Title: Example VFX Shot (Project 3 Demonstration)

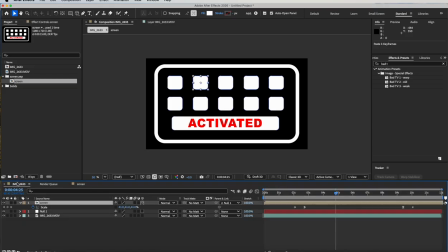So repeating this process, I'm going to go through the timeline here
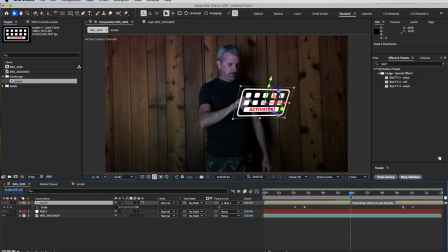and finish animating the buttons. So I'll pause the recording while I do that. Okay, so I just finished animating the buttons, so it looks like I'm pushing the buttons and they're turning red.
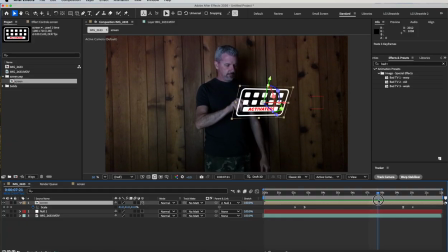And then finally here, I hit the bottom button where I've got the word activated,
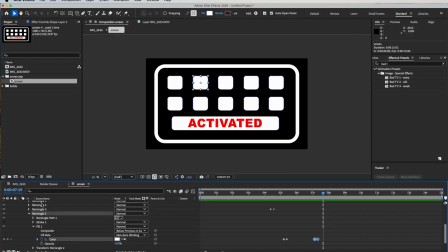so I got to go into that pre-comp again and figure out which layer and which shape group has that element. So it looks like the same shape layer in this case, and it looks like it's this shape group right here. So again, if I just want to use the same keyframes,
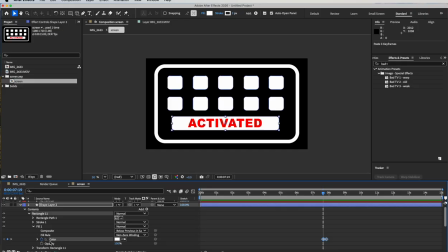I can click on the color property and hit paste so that it's gonna flash red. And I think in this case what I want to do is when it flashes red, I'm going to trim an in point for the text layer by
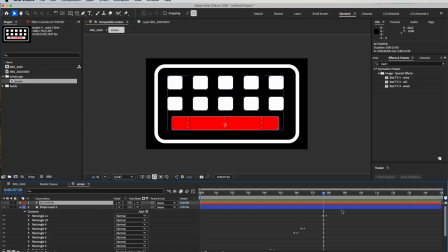selecting it and hitting Option and the left bracket key so that when it flashes red, when the button flashes red and fades out, the word appears. There we go. That looks pretty cool. Now I'm going to select the layer and hit the U key to reveal the keyframes.
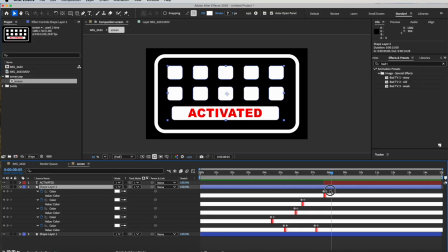That way we can see the animation. And I think what I want to do is just nudge it all a little bit forward, like 1 or 2 frames forward. So I'm going to select all these keyframes, and then on the keyboard I'm going to hit Option and the left arrow key to nudge the keyframes 1 frame ahead.
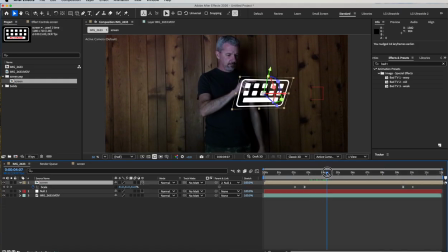And I'm doing that just so that the animation kind of precedes the movement a little bit better, kind of hooks up to the movement a little better. Yeah, there we go. That looks pretty nice. Let me hit play on that. Boom, there we go. That looks good.
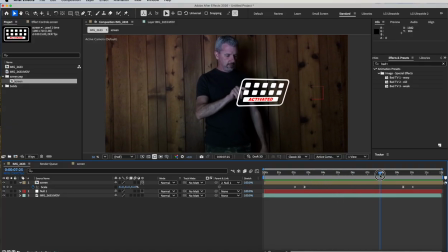Okay, now the only thing I think that I want to change here is I've got the word activated kind of facing the wrong way around. I don't want to, I could spin the whole graphic around 180 degrees, but then my animation wouldn't hook up with the fingers.
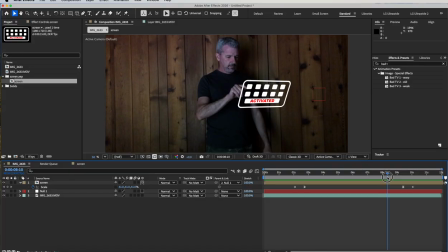So in fact, what I'll do is to flip the word around so it looks like it's facing me instead of facing us.
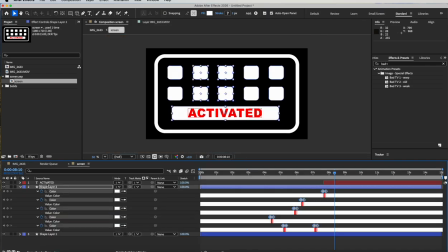I'll go into the pre-comp, grab the text layer, hit S for scale,
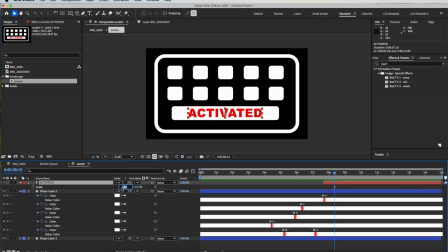and if I unlink the width and height and put in -100, that will flip the layer horizontally and back out here.
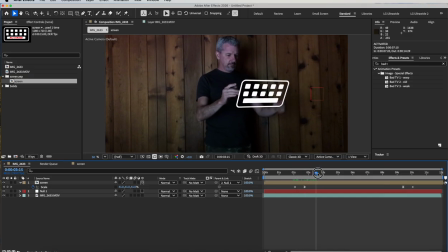That'll make it look like it's facing me. Okay, so that works good. I'll go ahead and preview and see how it looks. All right, looking pretty good there. So I've got the animation in the pre-comp synchronized with my movement,
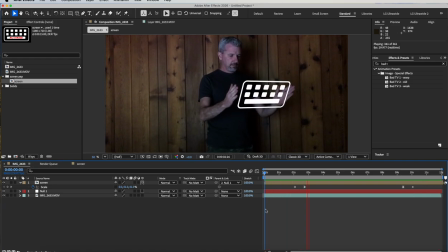and I've got the graphic motion track attached to a track null to follow the movement, the handheld movement in the shot. Now to finish this up, it's really just going to be a matter of adding some effects and trying to kind of make this look a little bit more seamless.
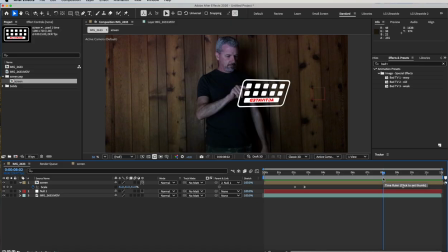And one of the things I talk about when we do the compositing lessons in my class is how compositing is really problem solving. It's figuring out how to put a shot together in a way that is,
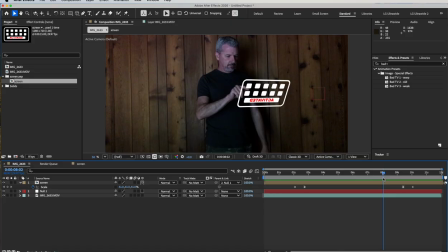cohesive, so that the shot looks like it belongs, so that the stuff that we're adding looks like it belongs in the shot, so that things match in terms of quality, resolution, color values, focus, graininess, things like that.
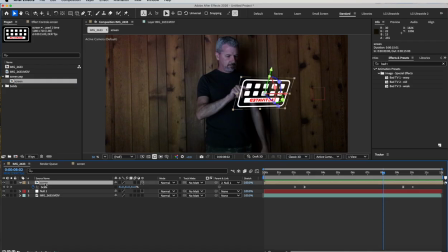So in this case here, I think it'll help if I blur the screen a little bit.